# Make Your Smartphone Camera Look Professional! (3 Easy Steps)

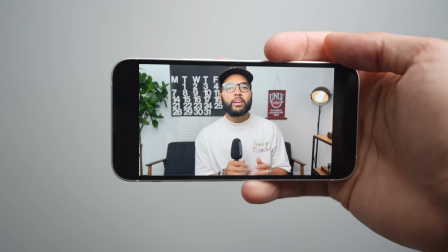If you have a smartphone, which I think if you're watching this, you probably do, you can actually make it look like a professional camera and you can actually start making videos with it and be happy with the results. I'm actually going to show you how I make my smartphone look like a $5,000 camera setup like this. And at the end of this video, I'll be putting it side by side to see if you can even tell the difference. Let's go. You got to just press record. Hey, what's up? It is Omar Altaquiri with Think Media. And this channel is all about helping you build your influence with online video and YouTube. And we do that by sharing the best tips and tools on how to do so like using your smartphone to create videos and so if you're interested in that hit that subscribe
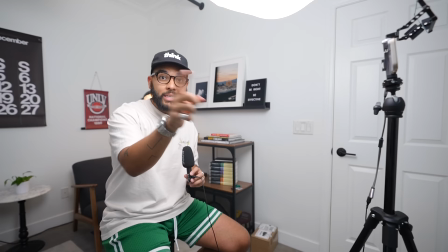button now i am using my iphone 13 mini to film this portion now this angle right here is my five thousand
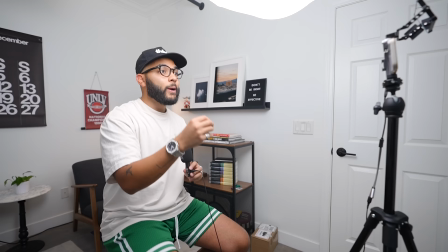dollar setup and we'll put it side to side after i get through the three easy ways to make it look professional your smartphone that is and the first thing you want to make sure you do is make sure that you're shooting in the right settings and using the proper camera the first thing to know is that most smartphones actually shoot in 4k resolution right now which is insane but most smartphones come shipped with the default setting at about 1080 because they don't want you to run out of space obviously that's something to keep in mind but it's good to know your capabilities and so you
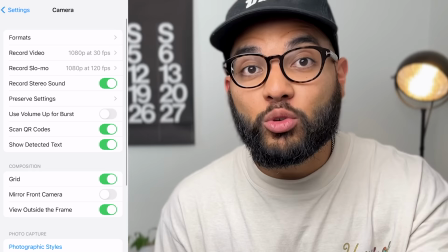want to make sure you go into your settings i'm actually going to move off to the side real quick and and show you how even on an iphone you have to go
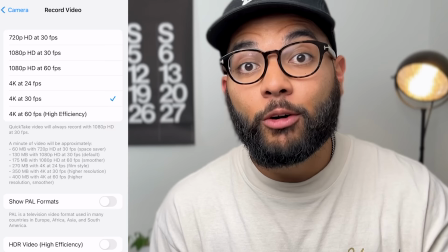into your settings and then actually select 4k resolution for your video and you can do that in the camera app as
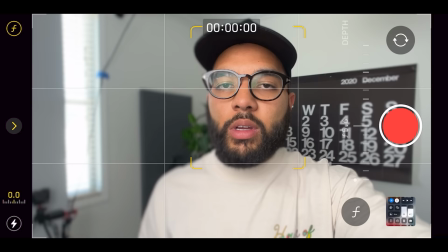well. Now I'm shooting this portion in cinematic mode. So specifically with iPhones, they have the mode called cinematic mode.
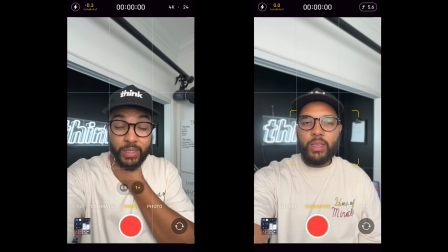The thing is with this mode is yes, it only maxes out at 1080, but for the sake of like the effect of the blurry background, I think it's pretty dope.
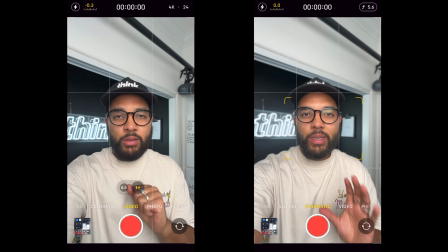And most people are watching their content on their phones and watching it in 1080 anyways, but just knowing that you're getting the right settings, regardless if you're going to shoot in 1080 because you want to,
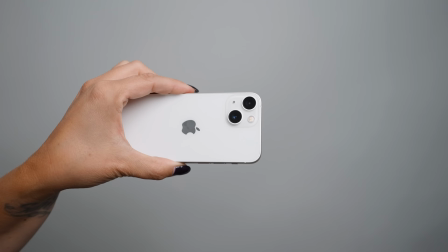or you want to shoot in 4k and to use the right camera. Now, at the time of shooting this video, most smartphones have the best camera in the back. So, you know, that selfie camera that most people like to use because you want to see yourself. You'll want to use the back camera if you want the best quality possible. So you just want to make sure that you use the rear facing camera and particularly the main one. So in this case, this is the main camera.
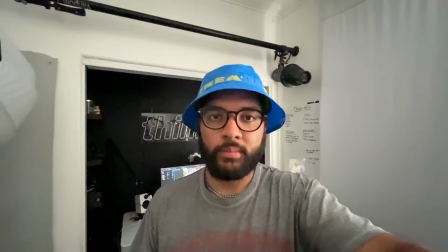I have, you know, the wide angle lens on the iPhone, but usually those don't do too well unless you have like sunlight coming in.
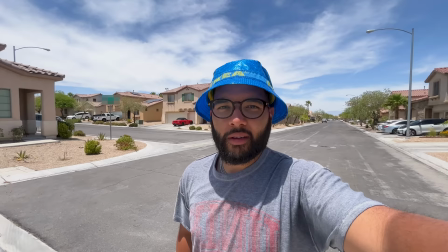So you want to make sure you're using the best camera possible.
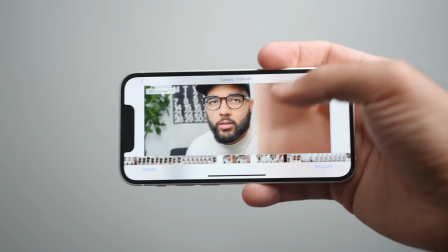Now to make sure that your shot actually looks good though, just do a test shot and then watch it back after you do a quick little test.
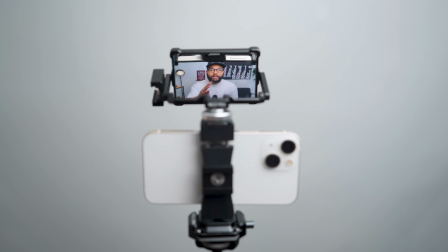If you absolutely want to see yourself,
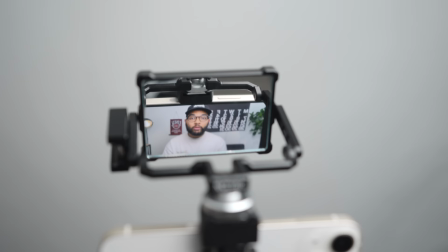you can actually invest into about a $25 mirror that can go on top of your phone that literally points down at the screen and you can see yourself like it's super legit. I actually made a video on it, but just want to make sure your settings is dialed and the camera you are using is the best camera.
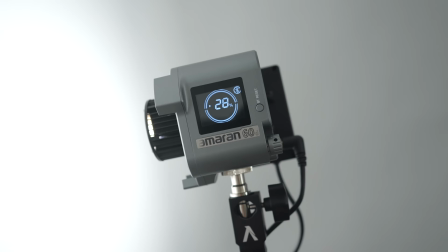The next thing you're going to want to do is invest in good lighting. The light that I'm using right now is the Amaran 60D.
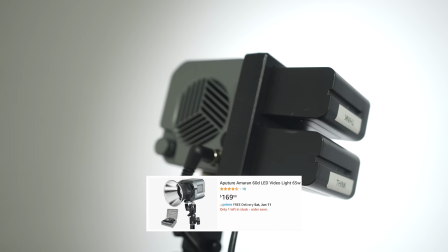This is about a $200 light that is super cool and compact, but more than it just being compact, I love that it runs on batteries.
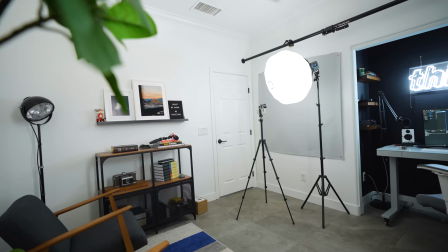You know, my office here isn't all that big, but I need the flexibility to use this light in so many different scenarios, and having it not have to be plugged into the wall is super dope. I also love this light because it's simple to use. There's only one color temperature, so you don't have to worry about if you have the right temperature or not, whether it's too warm or too cold, which also makes it cheaper than the other version,
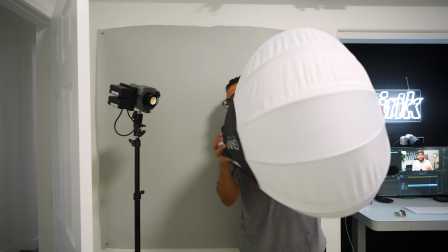which is pretty cool. But I have a GVM lantern on it, and this is really just gonna produce a nice big and soft light.
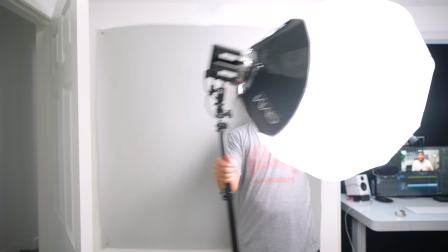Lighting is everything. I'm here to tell you that it is lighting that makes whatever camera or smartphone you use shine. So be sure to invest in good lighting. I just have it on a stand, but I'm literally running it on batteries right now to achieve this shot, and it's been running for about an hour, and I know it can go for a really long time.